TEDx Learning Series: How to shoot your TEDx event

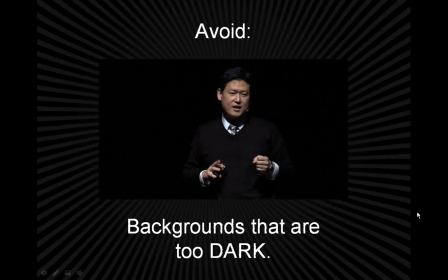It's easy to think, oh, a black background will look really dramatic, and as long as we've got a great spotlight on the speaker, that'll work. The thing about TED speakers is they all wear black.
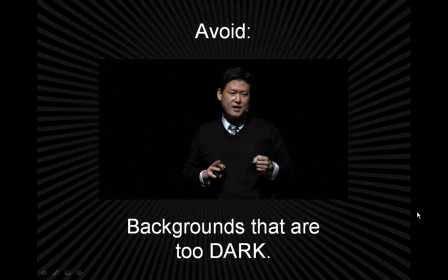Seriously, like I can't tell you how many speakers come to the TED stage wearing black and then disappear into the background. So that's one reason why we have a lot of texture in the background, to avoid stuff like that. The flip side is backgrounds that are too close, where
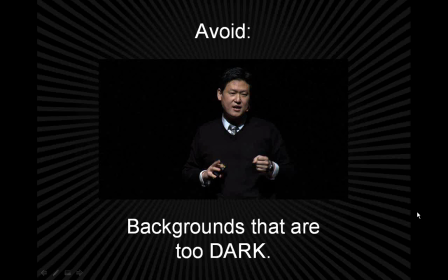you might have like a strong cast shadow from the
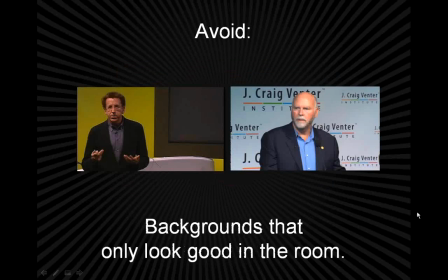in the next slide, I'm going to show you a speaker who's like right up against a
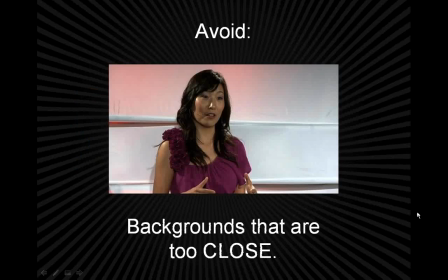wall, where you can see the shadow right up against that, and you can see all these awkward shadows on the wall. If there was a TED logo kind of taped up against it, it would also sort of create this sort of awkwardness.
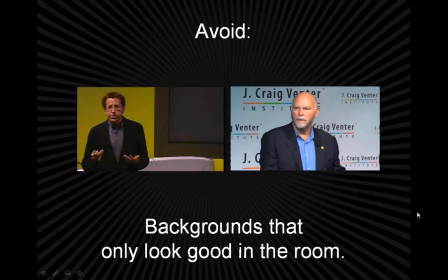And of course, there are backgrounds that may look great in the room, but they don't capture well on camera. Here's Craig Venter in front of his step and repeat, and here's Dean Ornish in front of this kind of
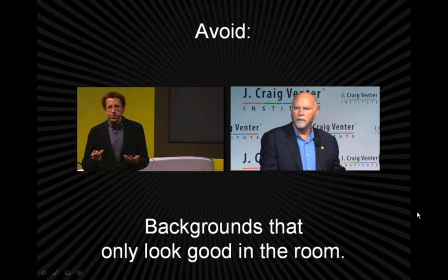olive-colored wall, which in the room was a totally different shade of yellow that looked gorgeous. One thing to be aware of is the camera will sometimes pick up lighting in a totally different way than it appears when you're,
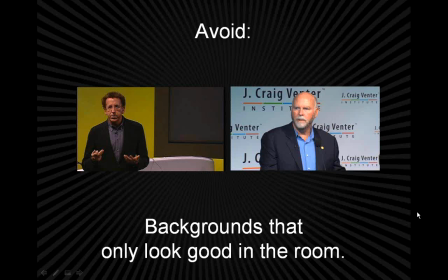when you're in the room. And so there have been TEDs where in the room it might look
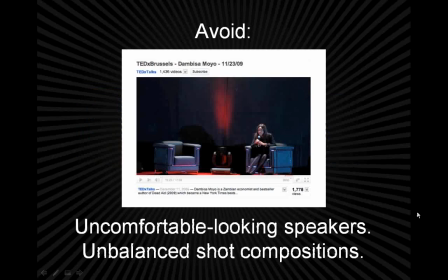like the lighting on the wall was blue, and then online it might have looked kind of purplish. And that just has to deal with how cameras pick up color. And so when you're setting up all the lighting and setting up your stage,
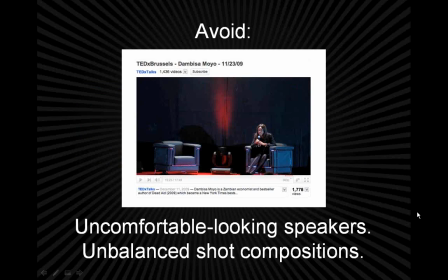you want to frame everything within the cameras and make sure that it will all look good on the camera as well. Here's another thing to avoid, which is uncomfortable looking speakers and unbalanced shot compositions.
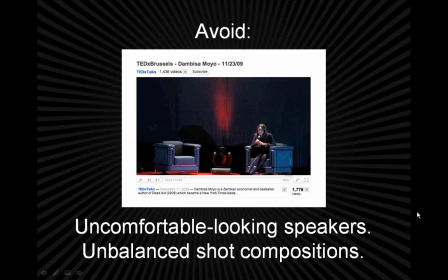This kind of unbalanced shot goes back to that one I showed you in the desert, where you have the speaker and an audience on one side and then this kind of empty void. And also here the speaker looks just a little bit uncomfortable, and
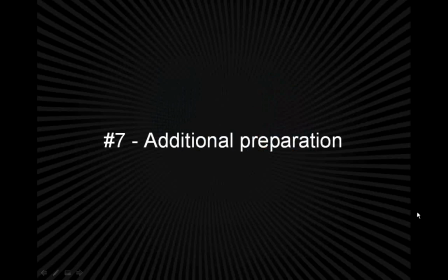that leads us to the additional preparation section, where
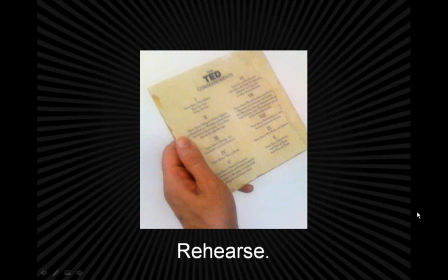I'm sure you've all heard about how when speakers come to the main TED stage, we present them with the TED commandments, where we give them guidance on how to carry themselves on the TED stage. We also do something unusual for a conference, which is we rehearse with the speakers.
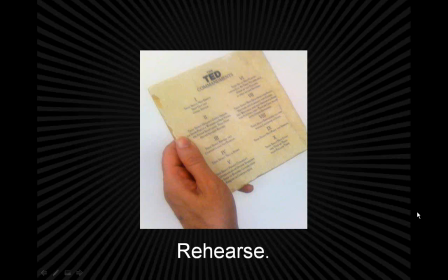And one thing that I always like to do is pull the speakers aside right before they give their talk and encourage them to just feel as comfortable and confident as they can when they're up on stage. That's the most important thing. As long as they're exuding some kind of confidence, they'll do great on stage.
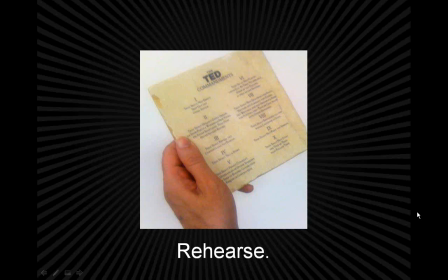As long as they know what they're saying, and sometimes it can be a little intimidating to take the TED stage. So
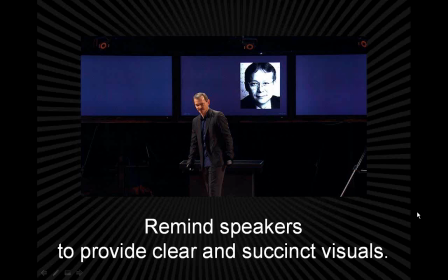that's something we always do, is encourage them to be comfortable on stage, and it's probably one of the most important things you can say to a speaker. This goes back to me being a director, and it's not just about the camera, but it's also about
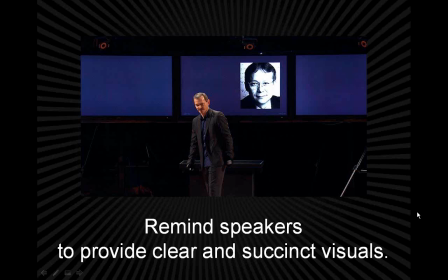working with the talents and having the talent be at their best. Another thing that fits with that is you'll also want to remind the speakers to provide clear and succinct visuals.